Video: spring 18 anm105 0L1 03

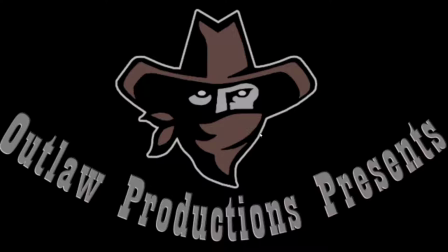28:23 The logo's good, although you might think of something more creative as far as doing some motion on there, because it's pretty static.
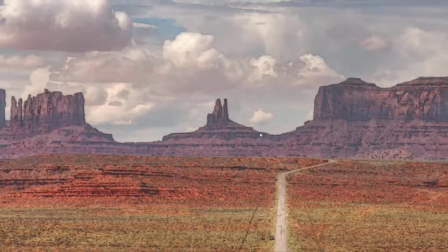28:31 And then same here, it's you've got some movement, but it might be good to do something maybe to add some depth,
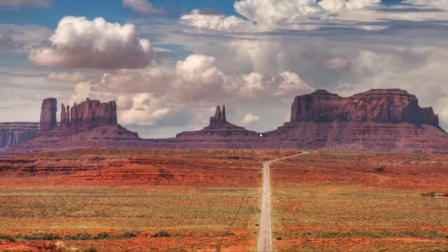28:36 some foreground objects, some background objects, so it doesn't look quite so flat.
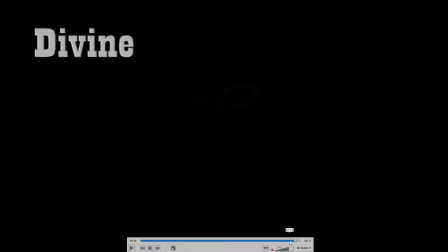28:41 And then maybe rather than having the image stop, have it continue to pull out once the divine shows up.
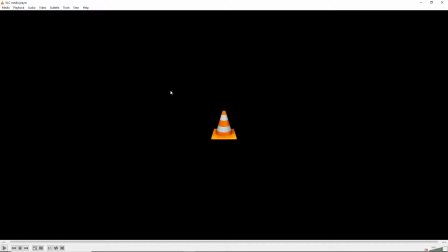28:48 So it's fine. I think you could have just done more. It seems like to be, it's put together properly. It just feels like the minimum as far as the animation you've done. So you might have tried to do, just something more to take it to the next level.
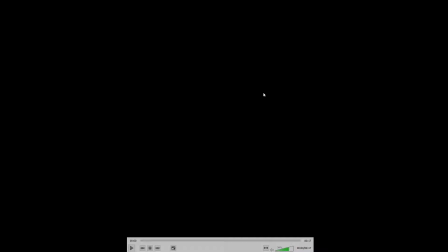29:04 Next up is Wilson.
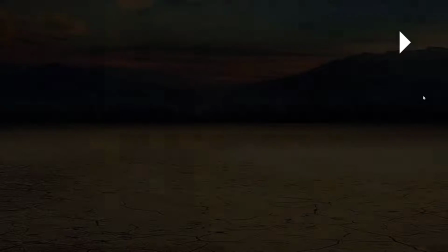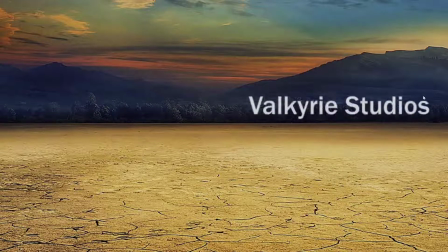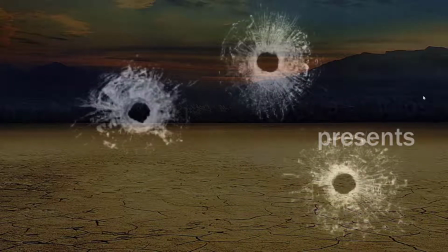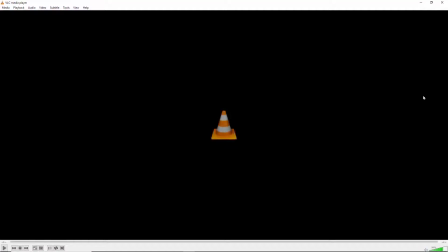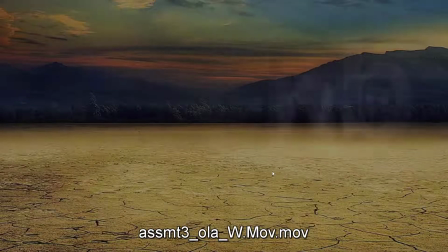29:29 I know at least some of the things I mentioned haven't changed, that I think still need some work.
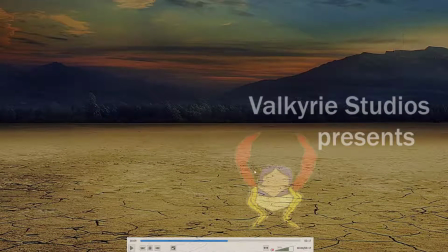29:37 I think you've got a few interesting elements. Like I think I mentioned that I don't think this graphic is really working, especially with it all transparent.
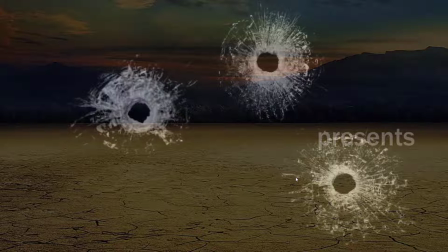29:44 I think you just need to find something else. I also mentioned if you're going to do the glass thing, to have them show up one at a time.
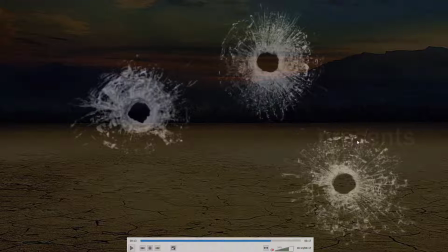29:50 I also think it's a little odd that presents lingers that long.
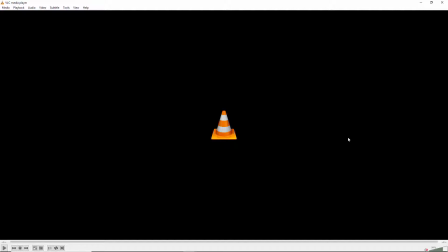29:55 And then the longest day maybe doesn't really tie into the bullet holes as well as it could. So getting it to fit around there or be combined with that might be better.
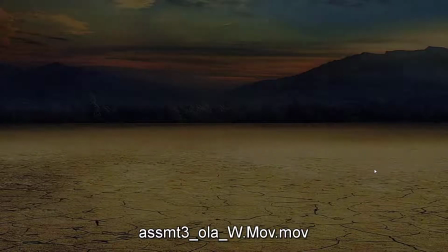30:07 So yeah, it feels a little unfinished, and I think there's
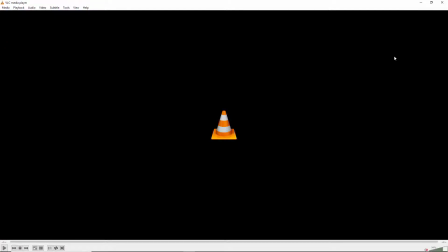30:12 not really a fade down at the end either, but either with the video or the audio. So yeah, I think it feels a little unfinished. I think you could put a little more time into it and improve it. Okay, now we've got Shanice.
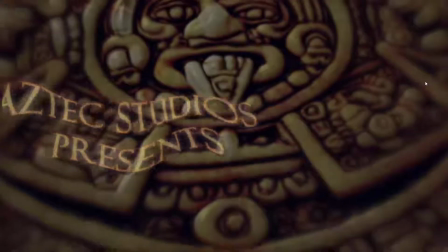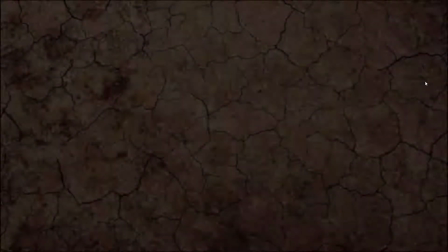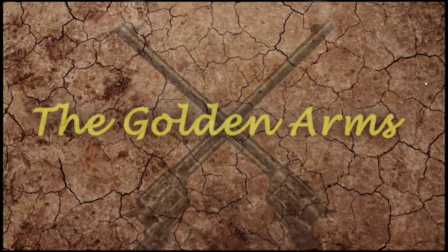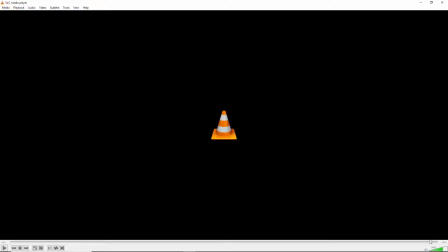30:42 Okay, definitely some improvements to the issues we were having last time around.
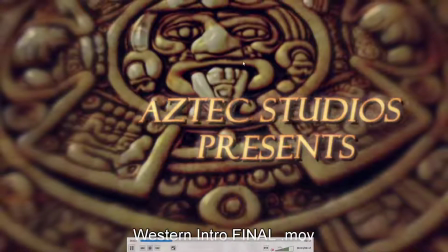30:47 I think the background, is clearer now and kind of makes more sense.
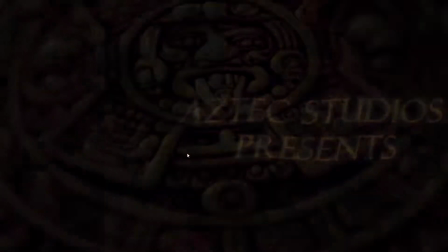30:52 Still, maybe feel like you could go solid with the text rather than partially transparent the whole time.
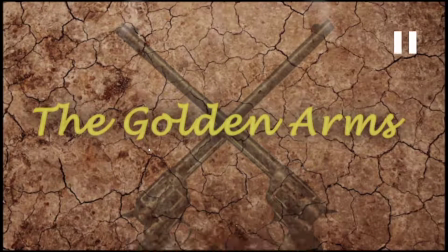31:01 And then same here, I think that the guns look kind of strange to me as transparent. I think it's a lot better. I mean, the choice of guns is better and it's clear that they are guns, so the graphic is much improved.
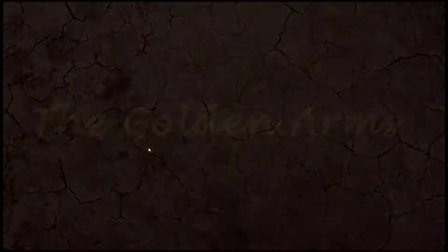31:15 But maybe they should be solid against the background. So yeah, you've got the fade up, fade down.
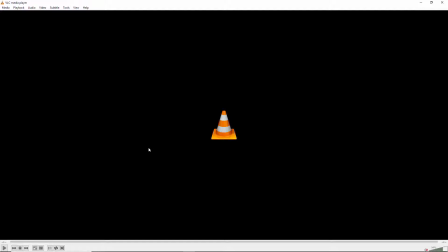31:22 The elements will look improved. So definitely improved over last time.